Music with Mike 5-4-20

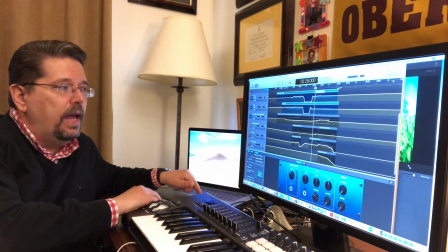735s
And so I got all of that together, and then to add a little bit more depth to the recording and to the music,
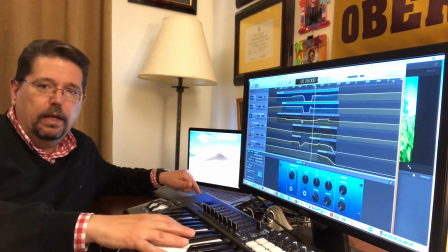744s
on my keyboard I added.
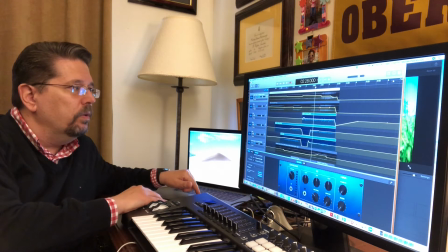749s
I'll see if I can make this work without you having to hear everybody else's voice.
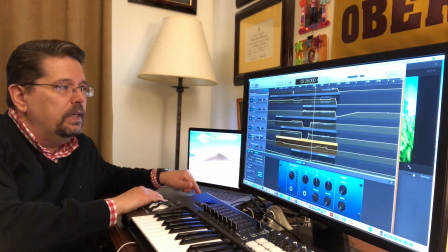755s
I then added a little bit of keyboard sound underneath it to kind of fill out the
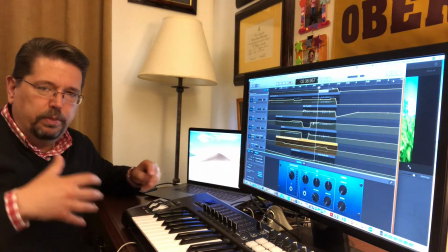762s
space a little bit musically.
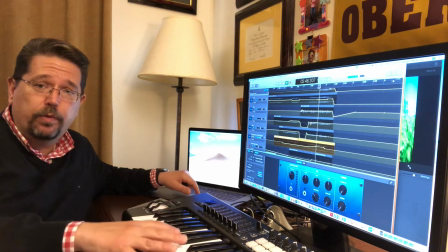770s
So that's me playing keyboard, which I recorded the night before on a separate track and then synchronized to the rest of the recording.
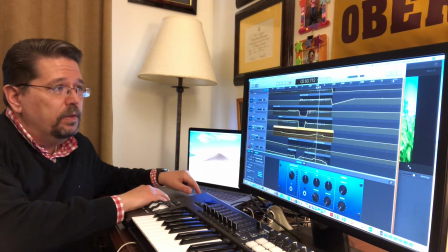779s
And then I felt that the accompaniment needed a little bit of
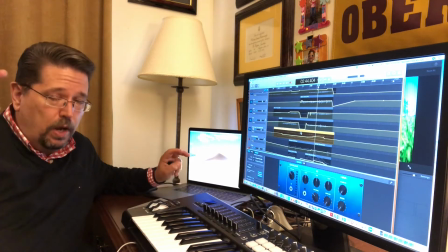787s
bass to it, so I added an upright, quote, upright bass sound on my keyboard,
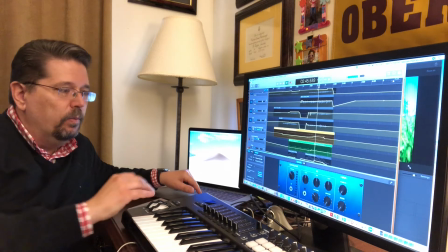793s
and I played a bass line to it,
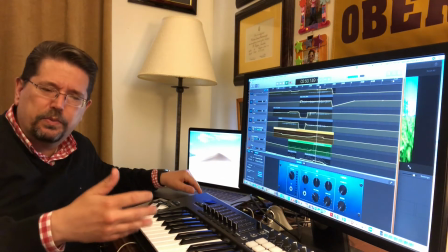797s
which I don't know if you can hear on this recording that you're watching, but.
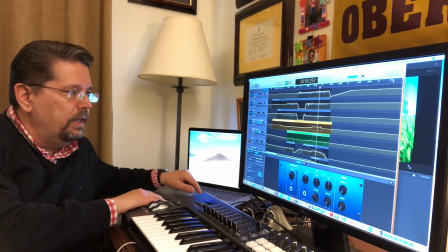803s
And then I wanted to add it, make it even bigger, so I added some strings.
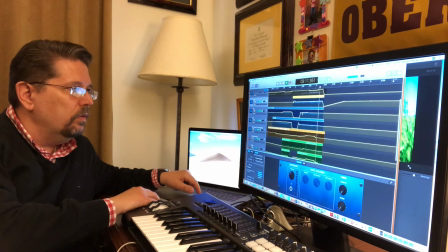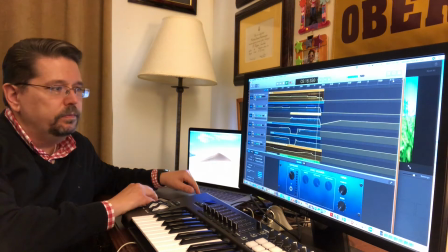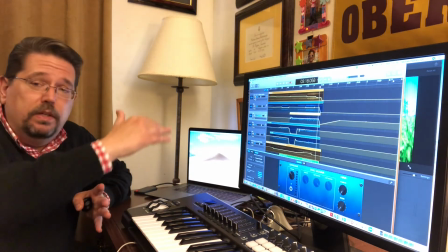829s
And that's the whole recording. Now, on each of these particular tracks, I've got
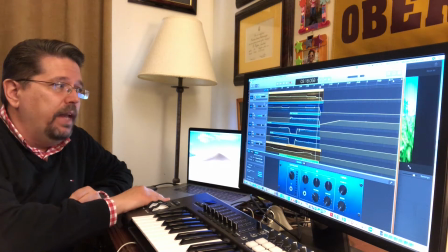835s
some effects added to them so that it sounded like,
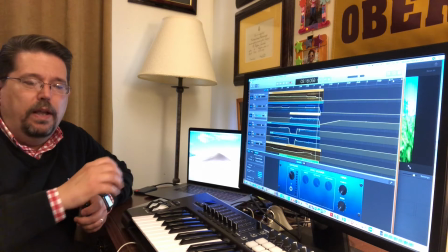840s
because each of them were recorded in a separate space, the microphone and their voice is going to sound like they're in different rooms.
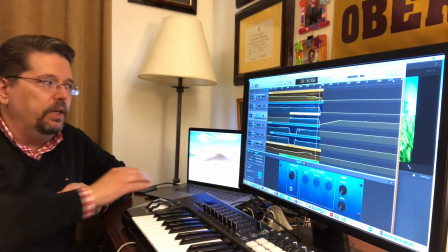847s
So I had to do the best I could with some
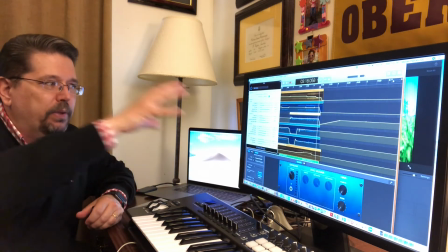853s
artificial reverberation, and I had to place their voices, their voice recordings,
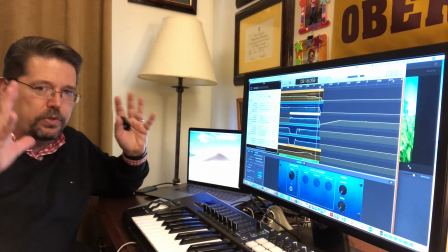860s
in essentially the same acoustical space, and so I had to recreate that using some
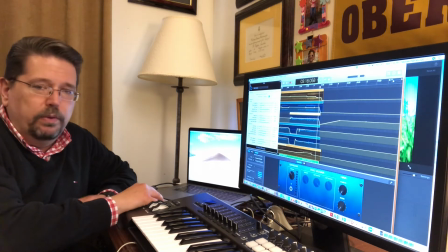869s
audio processing to make it sound like they were singing on the same recording and not
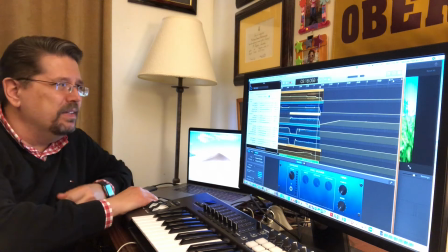876s
not obvious that it was done at 4 different times. I hope that makes sense. So anyway, so that's the audio part of it all.
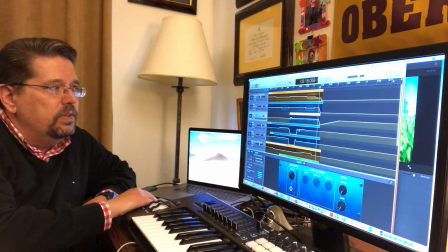885s
And so once I had this part complete,
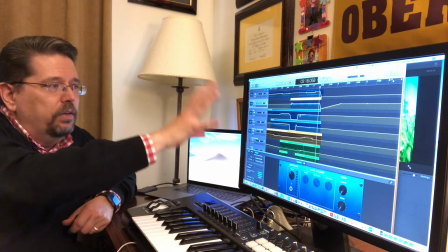890s
then I take this all of this audio here, all of this stuff,
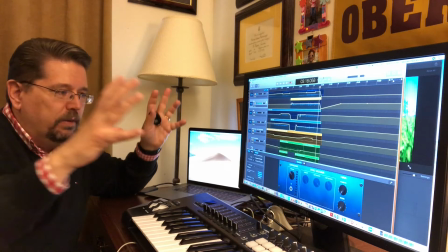895s
and then I just basically compile it down to one
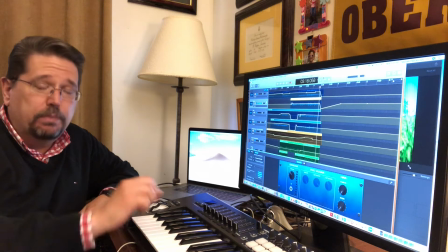900s
finalized audio track, and that's my soundtrack for the video.
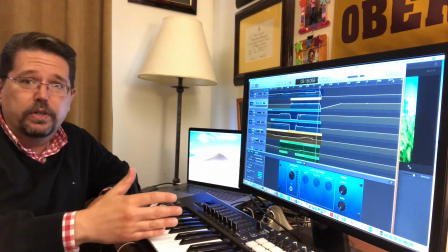904s
Okay, that's the whole song, all the instruments, all the voices, all done, all complete.
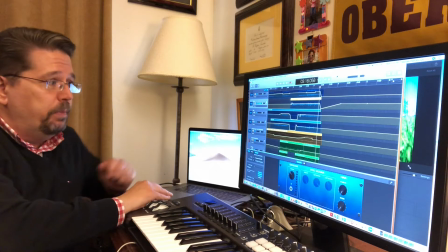911s
So I'm gonna switch over to a different program.
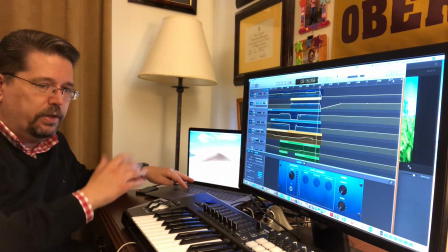914s
So this is, again, this I did in GarageBand, and that's a basic audio mixing program that comes with almost all Macs.
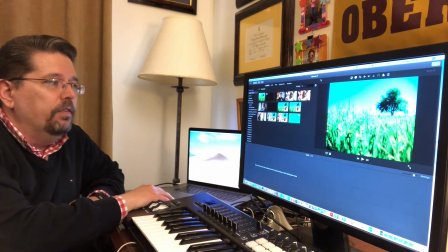923s
And then for the video part of it, I used a program called iMovie. Now iMovie is a piece of software for novices to intermediate video production,
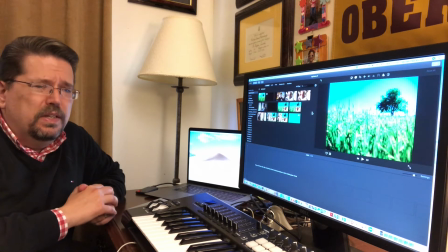941s
and it's not terribly difficult to use,
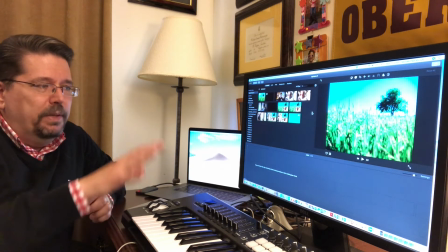944s
but it does take a little bit of time to get to know the mechanics of all of the different effects that you can do,
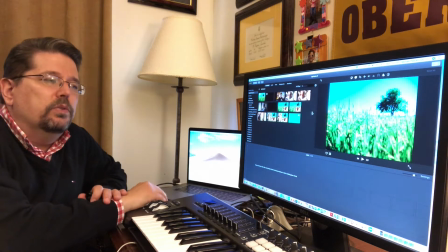953s
and so forth.
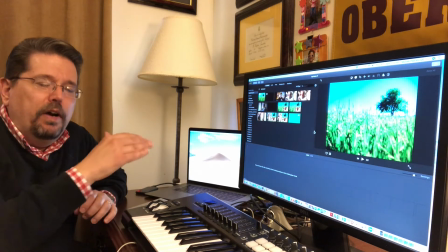956s
So let's get back to the original order of how I recorded things, and we'll just talk about the video part of it now.
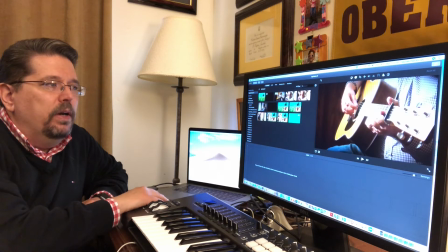964s
So the first thing, like I said, is that I wanted to have a shot of
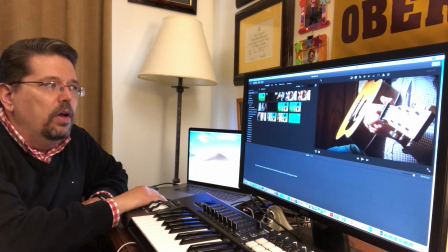970s
just Rob Peterson's hands playing the guitar all the way from start to finish, okay?